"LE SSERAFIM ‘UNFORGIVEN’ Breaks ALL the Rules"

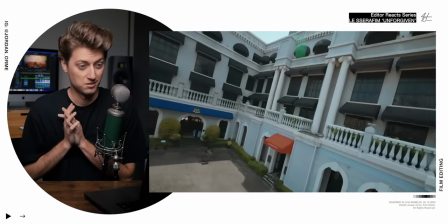[0:05]
Okay title We're going in the seraphim restaurant
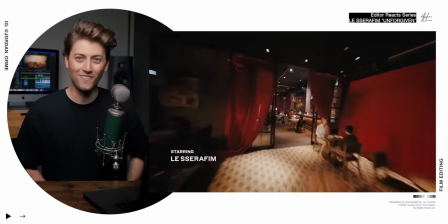[0:14]
They got a FPV drone pilot, baby, let's go if you don't know FPV drones are like VR drones Where you wear goggles and you literally see what the drone sees and it allows the drone pilot to fly like crazy close to stuff and get insane shots like this
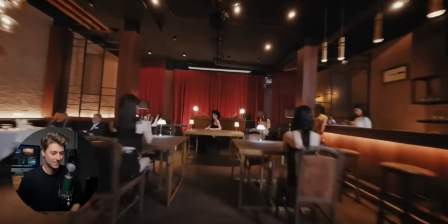Just got to tilt it a little bit. I bet you they were running out of time on set. You didn't get the shot perfect. It's a little off center. It's a little tilted. And they could have tried to fix it in post. But I think no matter what, the shot on set just wasn't quite good enough. They were like, you know, forget it.
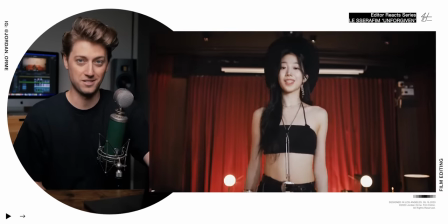[0:57]
Oh. You don't do that in a restaurant normally. You don't just, you know, stand up on a table and start dancing.
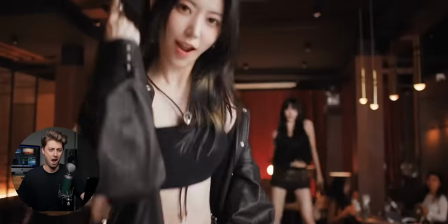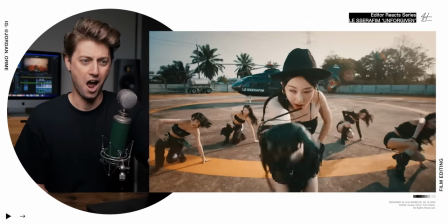First of all, did you hear the producing? It's produced by Nile Rodgers who made songs like this. Kind of a bop. If you listen, there's a little and that is the start of one of the most famous soundtracks ever from the good, the bad, and the ugly.
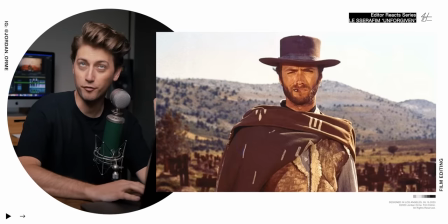[1:39]
So you hear that little flute sound?
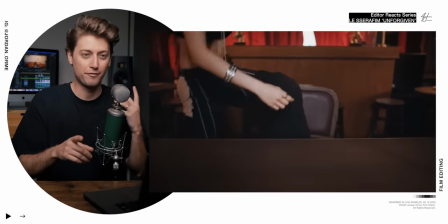[1:44]
I love this song. He actually sampled that flute and then pitched it down, and it's like a...
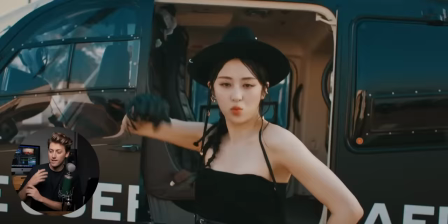[1:50]
And that is why we see so many cowboy hats, leather, gloves, tassels.
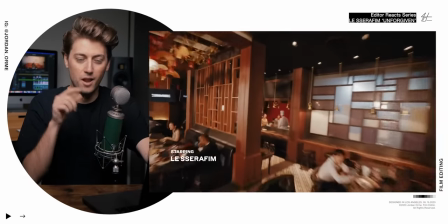[1:55]
It's very heavily influenced by Westerns. And we're going to get into the meaning of the song later, but I love how right off the bat they're setting the tone.
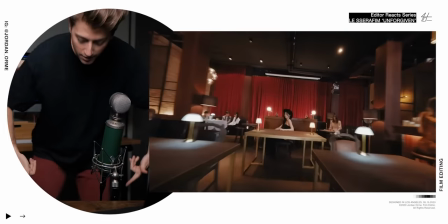[2:03]
They're saying, we're unforgiven. We're going to literally stand up in a restaurant and start dancing.
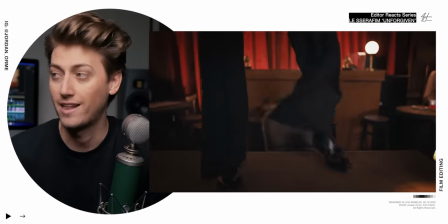[2:10]
A fancy restaurant at that like who the frick does that? Imagine like you just see this you're just like eating you're just like Dude, this Alfredo is fine Bruh, why are you guys
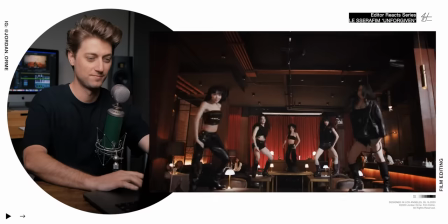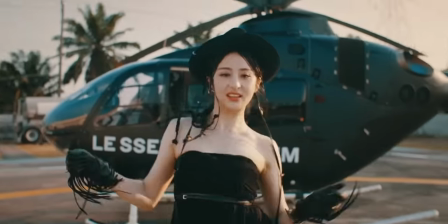Take a look at this transition editors so they do a little tilt down transition.
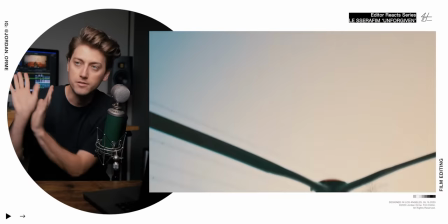[2:43]
It's seemingly very simple You know, you just tilt down and then you tilt down the next shot super easy But here's a little tip.
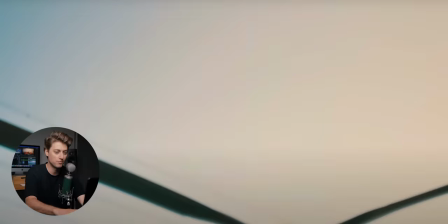[2:48]
They actually added a white sheet of paper as we tilt down right here in the original A shot and then cut to the B shot.
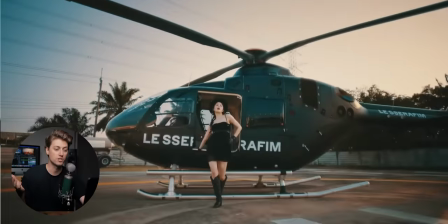[2:57]
So it makes the cut way smoother just by having that sheet of paper on the A shot
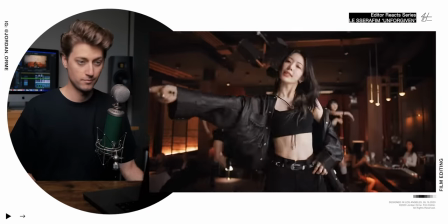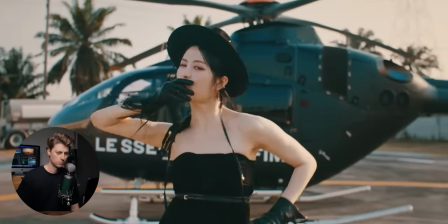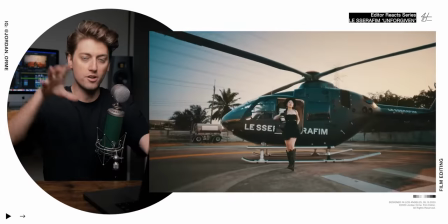[3:12]
That match cut is so good, bro G is on a longer lens walking towards the camera just strutting, you know I am all that because she is and then We do a gorgeous match cut.
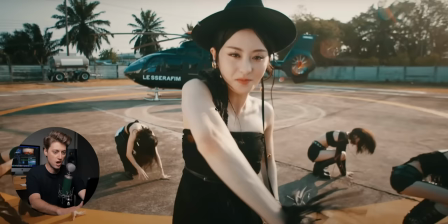[3:24]
We're right here in this shot Cut to the next shot and then zoom out into a super wide-angle
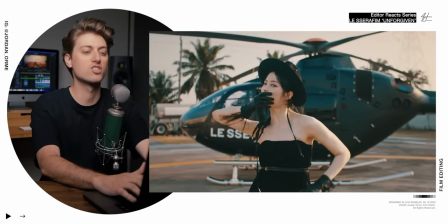[3:29]
lens to reveal The girls just going in on the helicopter pad.
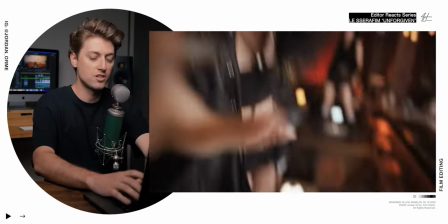[3:34]
They're just like But the fact that they actually used a match cut combined with a zoom
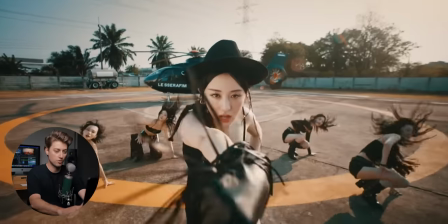[3:40]
lens to reveal The girls dancing is absolutely incredible
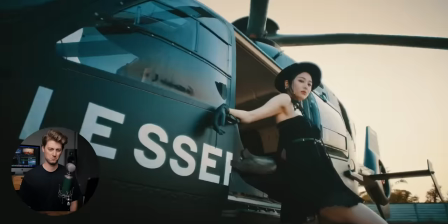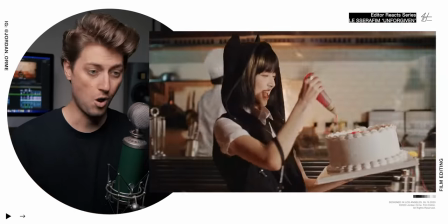[3:54]
Oh, just the door closing, super simple. Oh, whoa, I just got a haircut. And that really makes me want to tell you about the number one music site that I used all throughout my editing career.
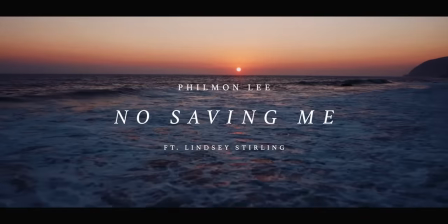[4:06]
I've used it in this film, in this music video, in this piece. Want to know what it's called?
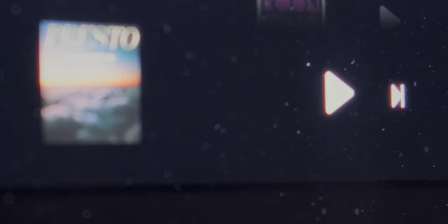[4:11]
Artlist. Hold on one sec, wait.